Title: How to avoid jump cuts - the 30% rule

Do you want to get rid of jump cuts in your video? You know, those cuts where you edit out a pause, a mistake, or when you forgot your lines, or you said, um, but you didn't move the camera. Sometimes that may be the look you're going for. Like if you're a really frenetic vlogger, like Grace Helbig, but most people, they want to avoid them. Today on SubscriberNation, I'll share with you the 30% rule, which will avoid those jump cuts and make your videos look more professional. The 30% rule is simple. If you want to avoid jump cuts, you've got to change your framing by at least 30% with every cut. The easiest way to do this is to shoot 1080p, so kind of 1920 pixels across by 1080 high. This is a setting inside your camera. Most cameras have that setting. But when you edit, you edit at 720p, which is 1280 across by 720 high. This allows you to zoom around the frame while you're editing and pick different parts so you avoid the jump cuts. Now, if you're wondering why you have to hit 30% or maybe 29%, I want to show you quickly what a less than 30% cut looks like. Did you see that? It just didn't move. It didn't change enough between frames. So I'm going to hop over to ScreenFlow here and show you how I edit this.
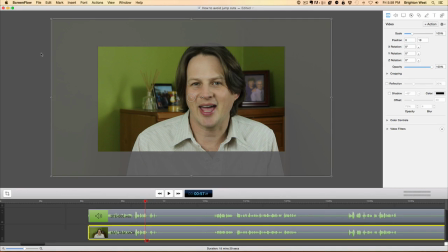(1:15)
I love ScreenFlow. It's a very simple editing program.
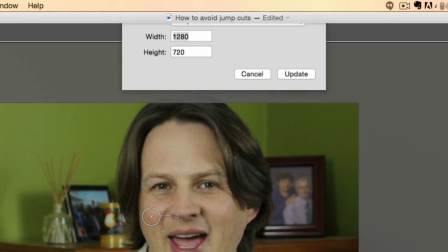(1:18)
But when I set up the file, if you go over to File and then Document Settings, you'll see that I chose 720p.
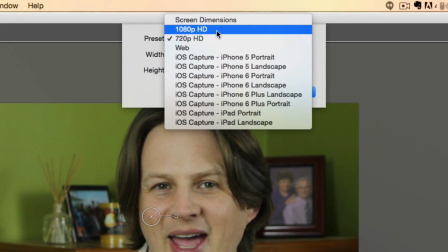(1:24)
I recorded this, you'll remember, in 1080p, but I'm editing in 720p.
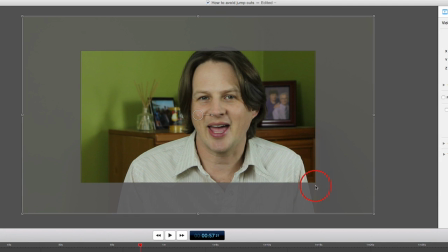(1:29)
And what that means is that the frame, the visible frame, is only 720 pixels high, but the camera has 1080 pixels high.
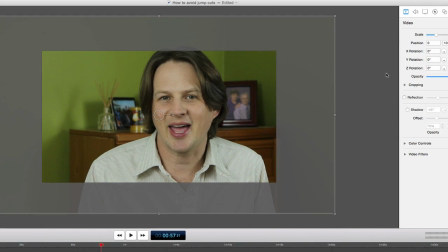(1:39)
So there's a lot of extra outside at the 100% zoom of that frame.
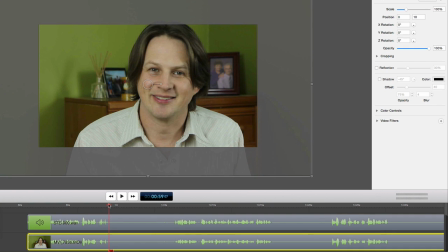(1:45)
So what you'll do is you'll look along here, follow the waveforms, and clip there, and And then get to the point clip there where I start talking again.
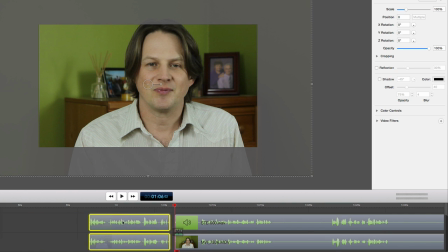(1:58)
And you just pull these guys over. And now essentially what you've got is a jump cut. So what you'll do next is to take one side of that jump cut and you'll see that it's a solid line when you're looking directly at the clip there.
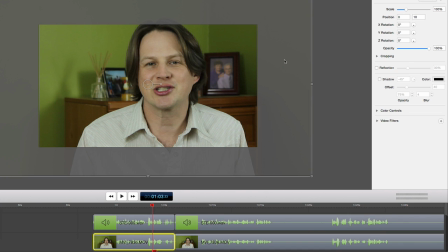(2:17)
And you can move it around. You just have to move it by 30%. So, you know, right now my head's in the middle of the screen.
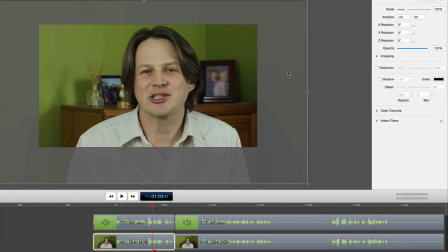(2:23)
If I take this and shove it over here, that's about a 30% difference. Or I could shove it over here, that's about a 30% difference.
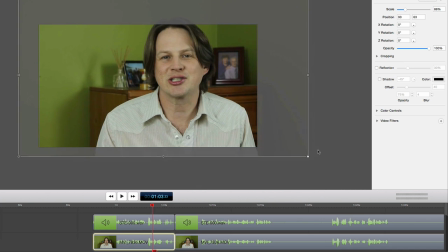(2:33)
Or I could change the scale, just hold down shift, that's probably about a 30% difference.
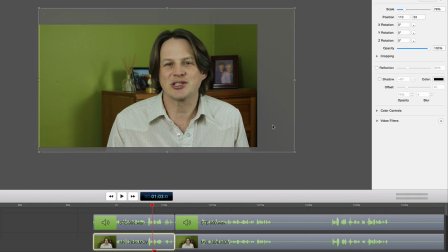(2:39)
Just kind of choose a spot there.
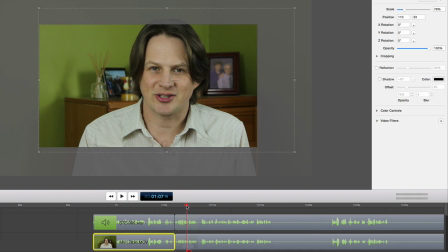(2:41)
And then when you shift from this to that, there's a 30% change and you no longer have jump cut. The other thing you can do is move the camera around or zoom it while you're filming. Of course, this is a lot harder, especially if you're working alone and you just need to remove an awkward pause. But it is kind of the more traditional way that filmmakers work to avoid jump cuts, not in the editing but in the filming. To recap, if you could pull it off, you can use jump cuts artistically. Otherwise, record a larger picture and edit a little smaller and and show different parts of the screen during your edit, or move the camera while recording. But the one thing I really don't like is when people use little small transitions where they merge the frames together, say to remove like an um or something like that. That's it, your videos can be at least 30% better if you follow the 30% rule. Let me know how it goes in the comments section down below. If you're interested in making your videos more professional, head over to my website and join my mailing list. I've got a great free gift for you, just for joining the list. If you're using YouTube to attract new clients, build a community, or promote a product, then Subscriber Nation is for you. Head on over and join the list now. And I will see you over at the website.